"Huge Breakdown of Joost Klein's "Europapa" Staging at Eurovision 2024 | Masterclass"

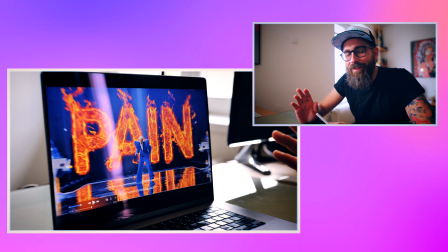It's like fun, like somebody who created all of this was thinking about such nerdy details,
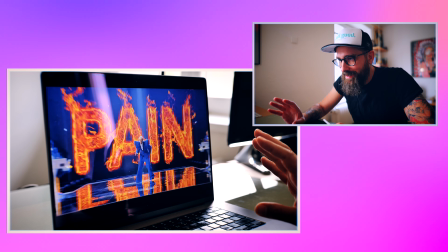and every single thing in this, it's a fun. It's a different thing than Finland, which is also was very funny.
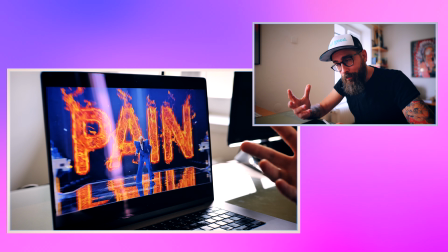This is another approach, more hipsterish.
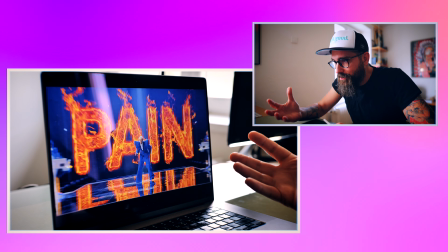This is definitely more hipsterish, but very clever.
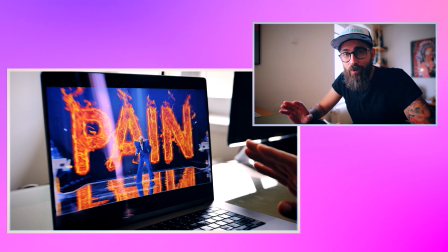There's so many simple details which somebody needed to do, you know, and it's full of it.
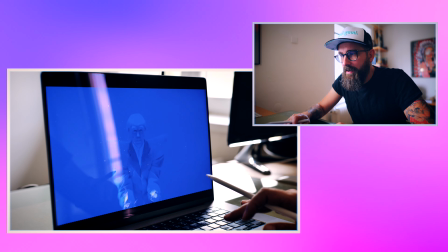And the editing is just brilliant.
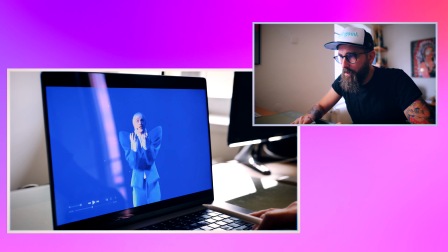Also the lightning, this type of lightning is just brilliant, because now he's kind of alone on the stage, but it in the dynamics it feels it's not.
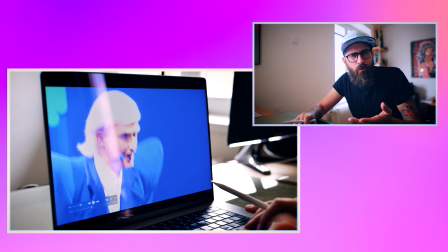And because he now plays the role of the crazy, I don't know, crazy angry German or something.
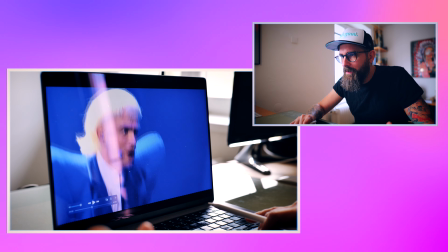Also, with the he changed the expression completely. He's like pumped up, pumped up, pumped up, pumped up.
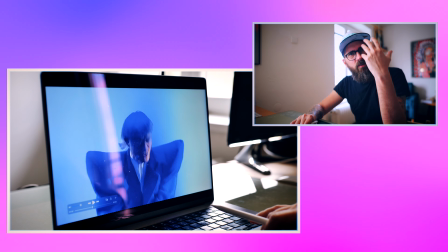And you can feel like this atmosphere, it's again transferred to your face. So it's not weird.
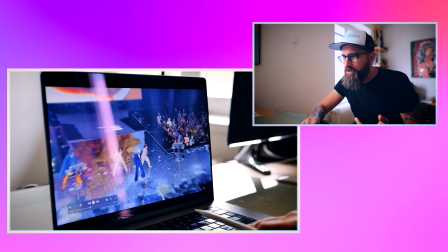When he in here, he changed the visage from a happy guy to angry.
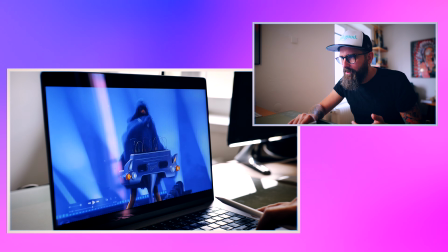And he must go, and he's still there. And I like then watch the chicken doing this.
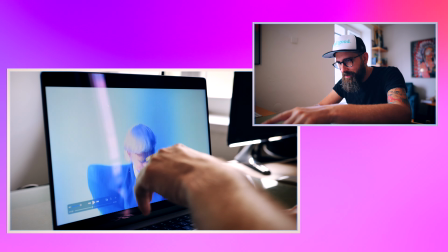It's again all the time nothing, and then in this way a little choreographical steps,
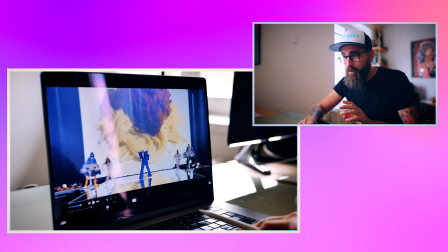which again dynamize perfectly the staging. Like so many details they were thinking about, also with editing, what to pinpoint at the same time.
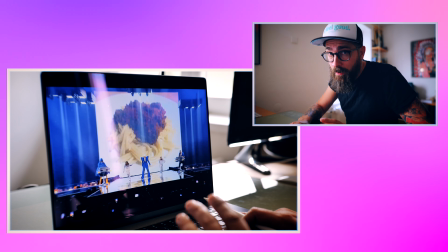This is a mastery, you know.
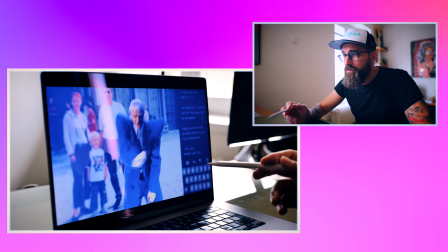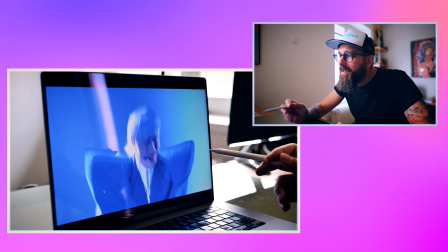And it's always beating.
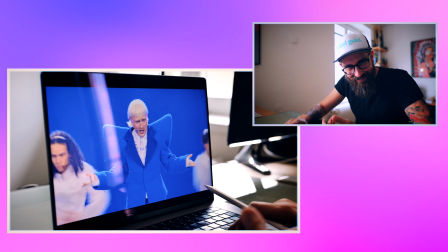No, you know nothing all the time, but this, what the chicken does, it's brilliant.
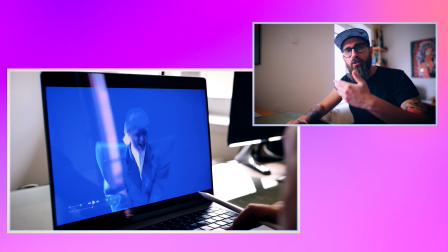Exactly the beat.
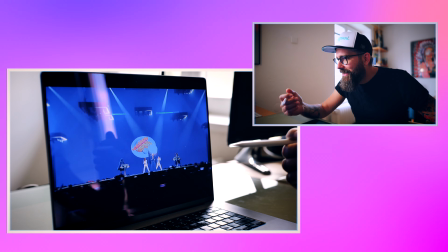It's a
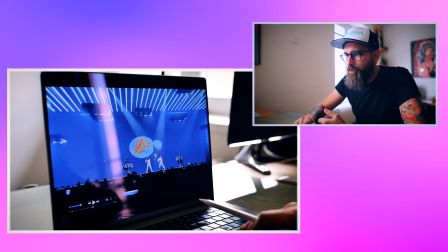also the I like the light work, because all supports every single instrument, every single beat in the right moment.
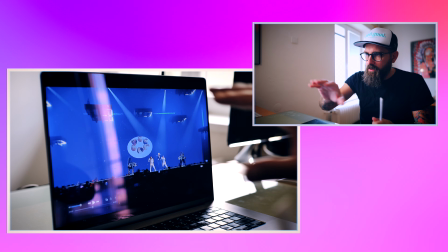So for your it's calm, but
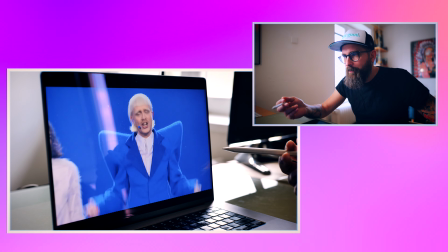it's like really on the some rave party. This is the rave, you know.
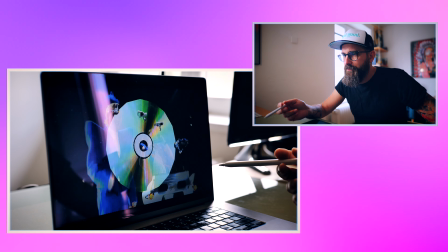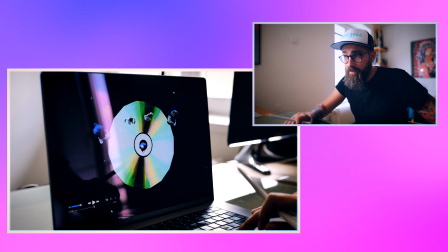This is the part when this is a pure acting. It's not really about anything else.
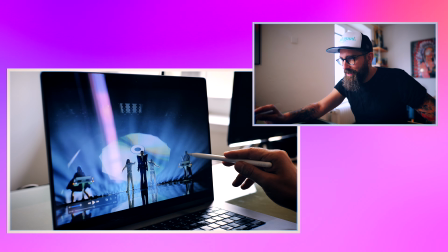And there is this very nice detail that this guy is phoning already, you know. And then they also use it.
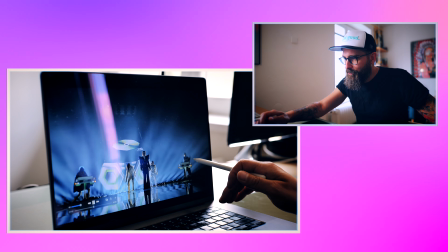He takes the phone. It's like, hey.
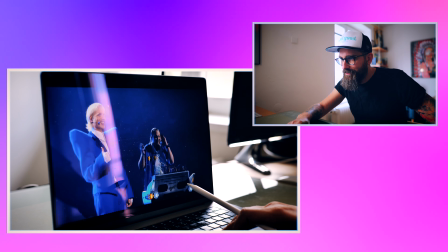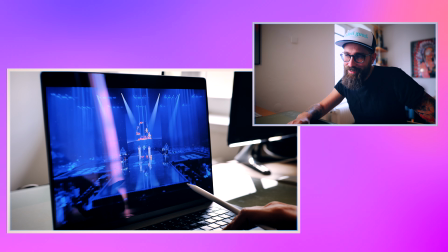This is just pure fun.
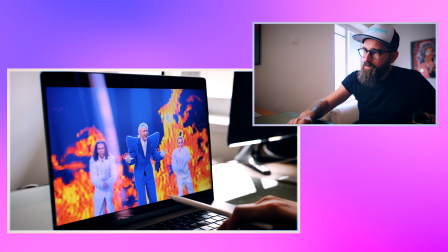I like those pixel graphics behind, but it's not, everything is about him.
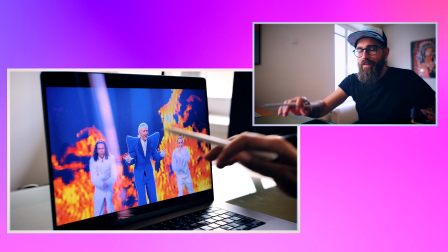Like he takes all the attention, regardless they are in the white. Like if you don't stop the picture, you just don't know about them.
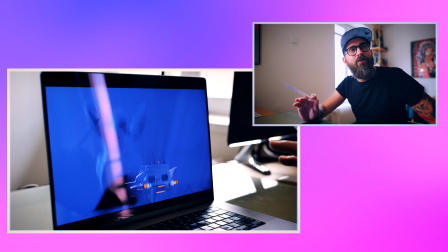They just dynamize, you know. Also in this kind of Eurovision cliche, making fun of it, like you need to have a choreography on stage.
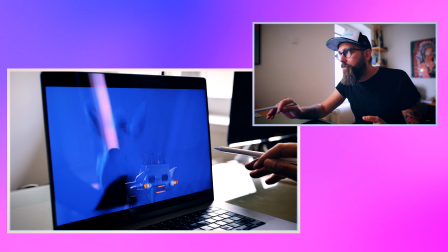You know, this is how it feels, but because the whole song staging feels like an irony making fun, your salt.
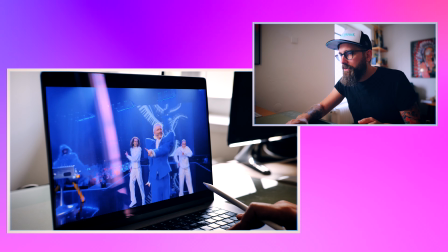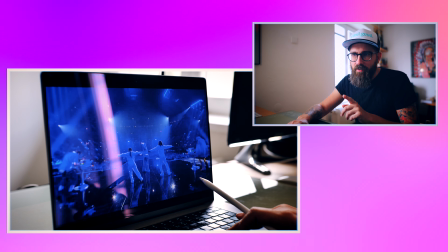Hey, this is, I love this detail. It's a choreography. Okay, the song is not about singing.
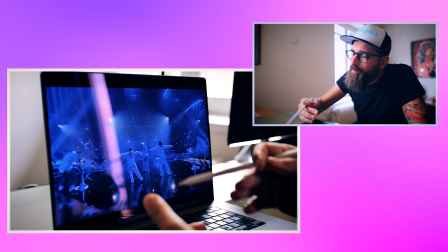It's like he's not a perfect singer at all.
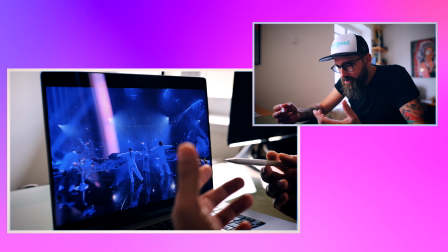But okay, we know about this, so let's sell what he's good at and hide what he's not good at.
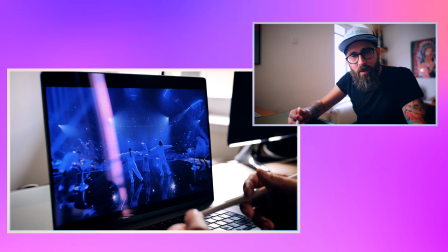And definitely it's charisma, his expression, his
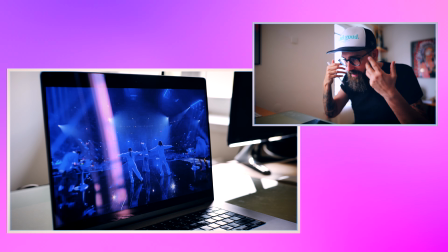dynamics, what he can sell to the arena.
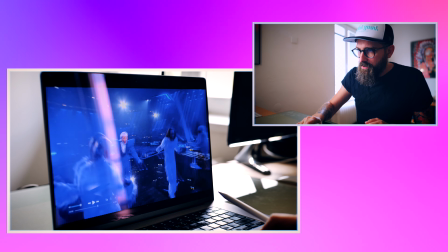Also this shot is brilliant, and also this whole steadicam shot, you know, I like cut.
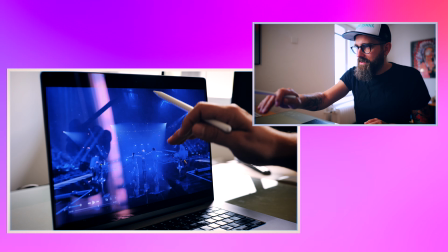And also watch what every, the arena is like one, they are all one body, you know, I love it.
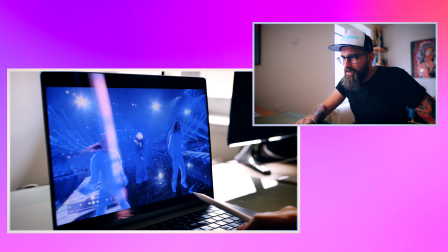They use the arena, so actually even this hay feels very hay on this.
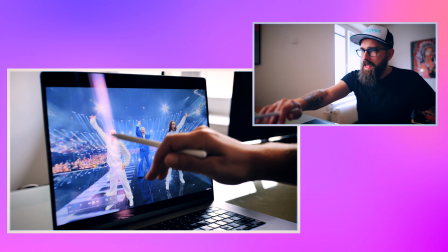Hey, everything lit up. Everything is lit up. Everybody is doing hay.
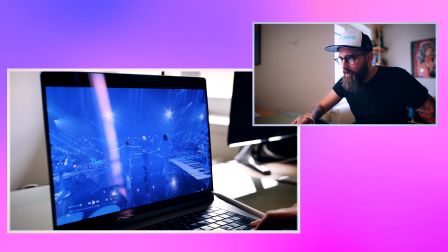It feels natural. A boom, blue, blue, and we go.
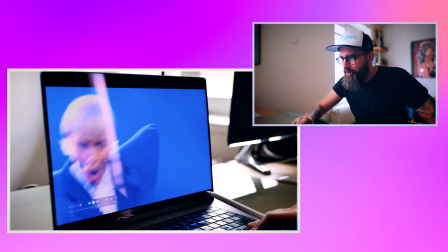Cut. Brilliant.
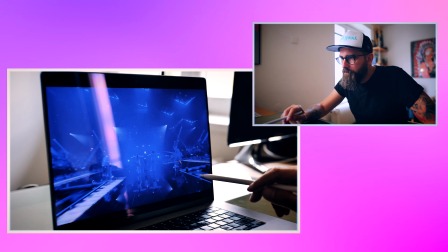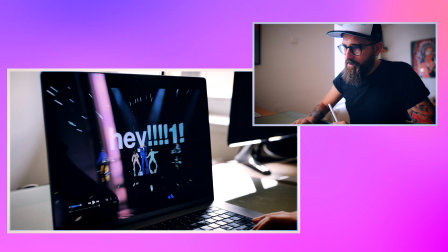And now they change completely the atmosphere and they go and it feels like the lights are writing the letters on the LED.
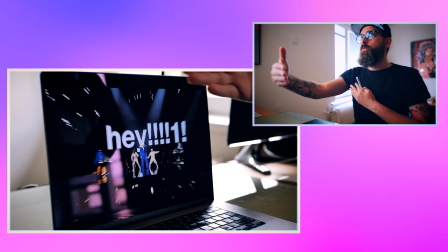It feels much more plastic than it actually is.
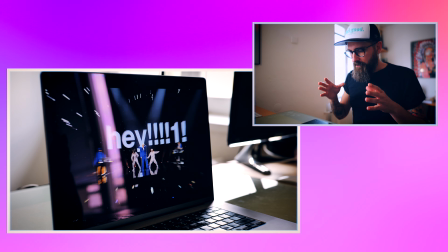I like on what they do in this staging that even they could ruin it by having it too much lit up.
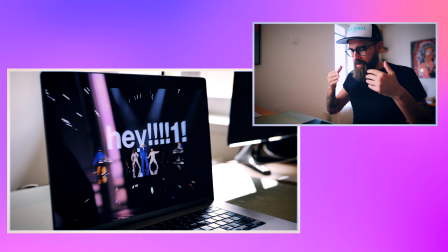They found a space how to recreate the shape of the arena.
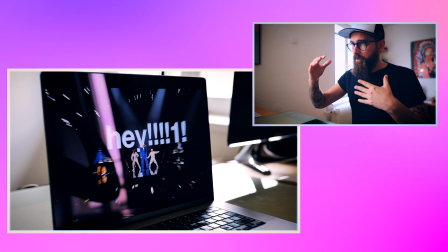First of all, they are using a lot of shapes from the lights, so it's not flat, like 2D, like box.
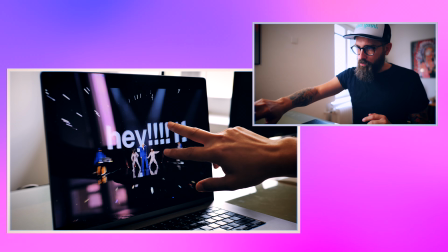They are breaking the box, and also how they use the graphics and everything.
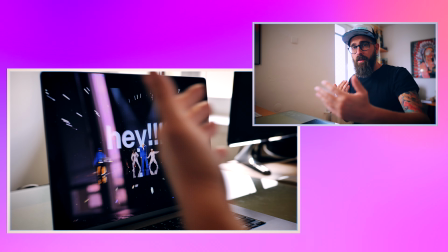It feels it more plastic, 3D, much more spatial, much more layerish.
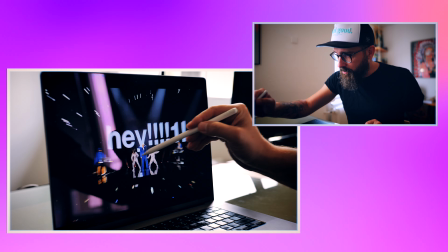For example, in here you can see it's one layer, then they are the layer, then this is the layer because it feels it's just behind them.
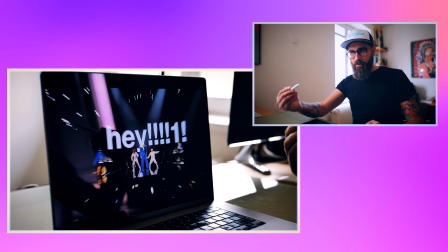It feels like the lights are behind the whole writing and then a black space.
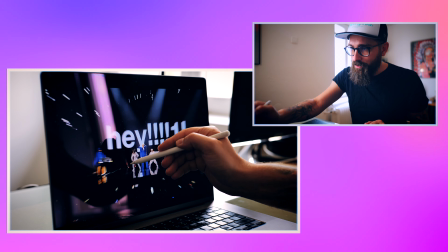Like everything is kind of floating, even though it's not true. This is on LED and those are in front, but for your eyes, how they play with the visual,
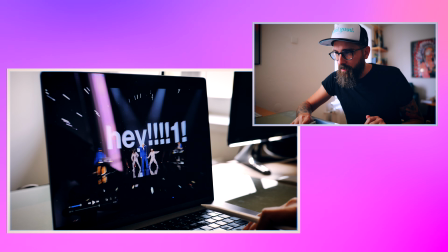also because you can see it's blurred, you know, it's in the movement, but that's how they like put it,
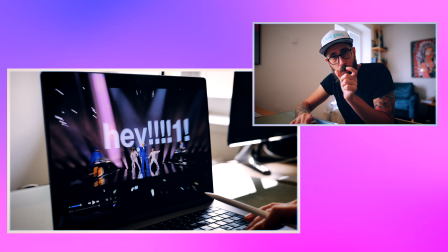like from small leather to bigger, it feels 3D, even it's not.
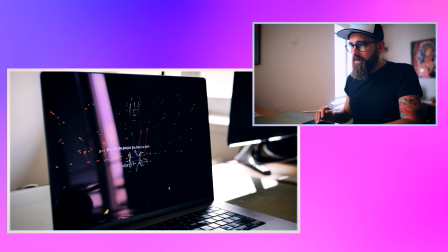And that creates this effect. That now, what can you say how the arena looks from this shot?
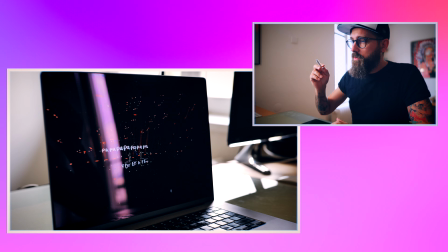You don't know, right? And this is the another mastery, because whenever you see the arena more concrete, it takes you out a little bit.
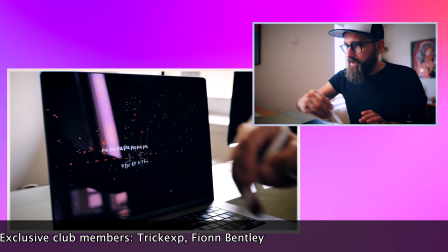It doesn't work perfectly, but if you break it, you break it with the lights, they are like this angle now, maybe 45 degrees or something like this.
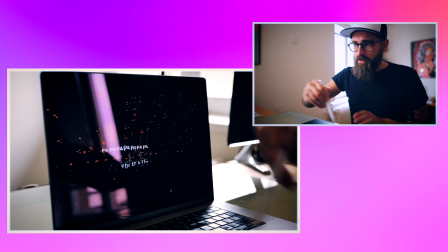They are also pointed out, so also those lights are creating shapes, they are creating, recreating the space.
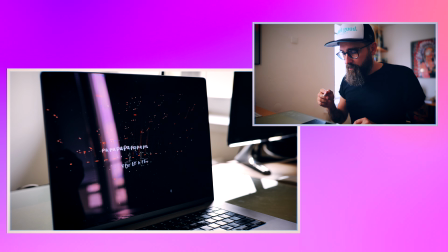This is pleasant for the eye. This is what is the difference of this stage in general, and it's much more simple usage than,
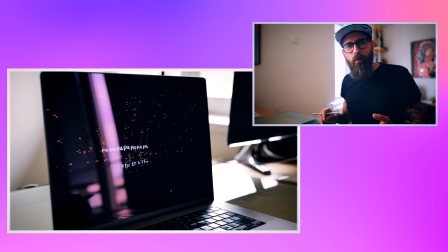for example, last year in Liverpool, where all the stages, most of them, were looking very flat, zero atmosphere, very concrete.
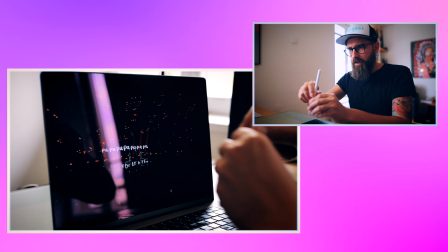Very artists were looking like they are like this connected to the screen.
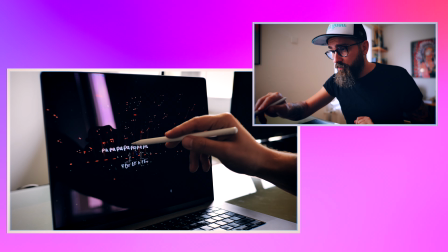In here you use visual tricks not to look like this,
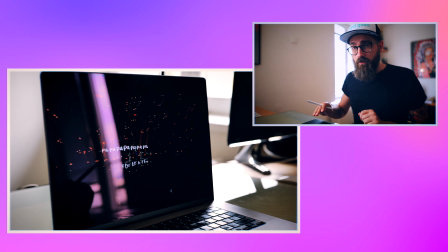and for example Netherlands used it perfectly, those visual tricks, so it feels really spatial.
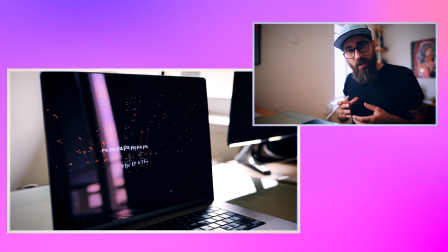The arena looks much bigger than it actually is, and lots of stagings have their own very unique atmosphere just because they break,
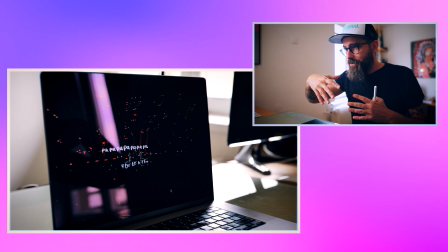use the props, use the, no, even props, they used the arena
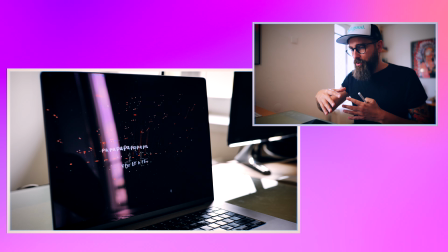possibilities, reshaping its
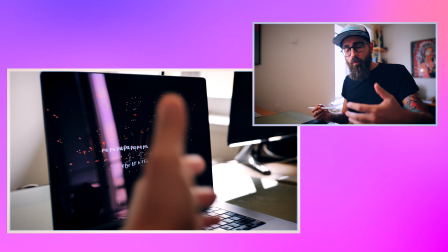static shape to break down the structure so you're not feeling in empty space or huge space.
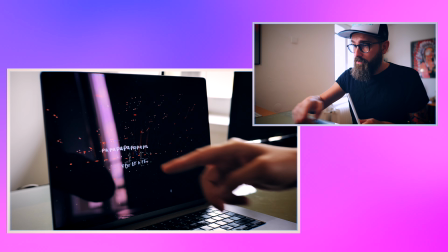Brilliant. This is also feel like floating.
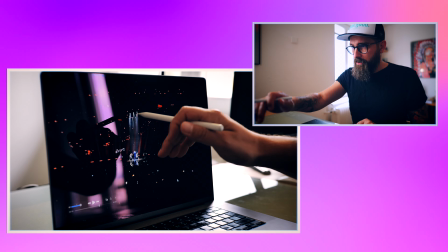The light is doing it.
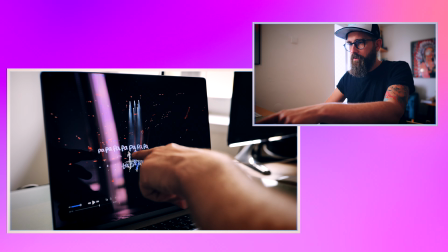Look how the so okay, the papa goes there, but it's also connected to the light,
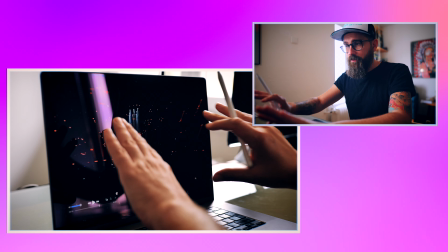so both elements which you need to focus at are there, and the rest is just the ambient around to give you a space to focus over here.
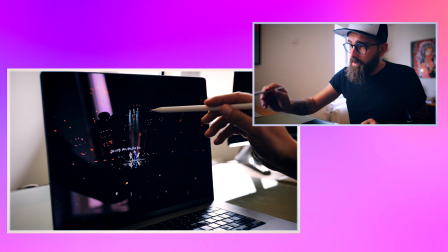It's still have the atmosphere. This shot is brilliant, but this light and those papa are creating one thing, that you're concentrating on it.
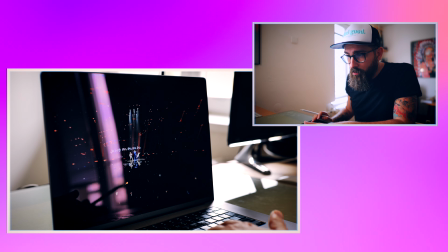This is important. You don't lose attention, you don't look what the hell is happening here, what the hell is happening here.
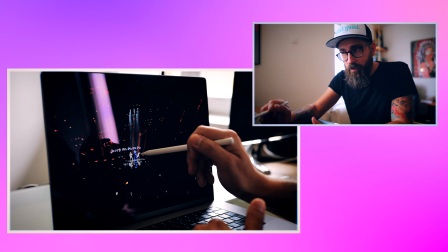No, here they want you to look here, and you look here with simple method. Put a light there.
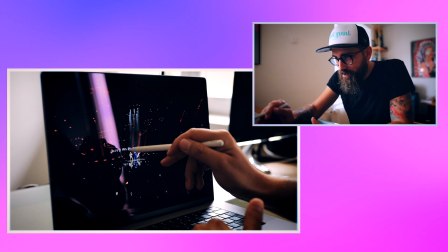They just upgraded it with the fact of this funny letters, you know, or lyrics.
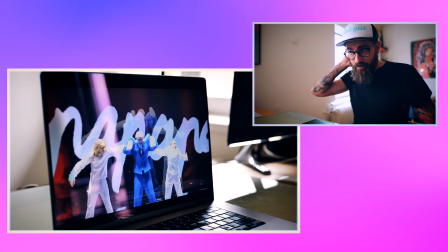And building up this dance disco,
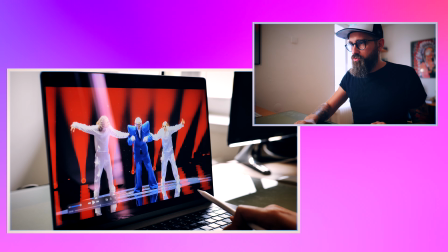This editing has just been... And then they, look how they use the ceiling.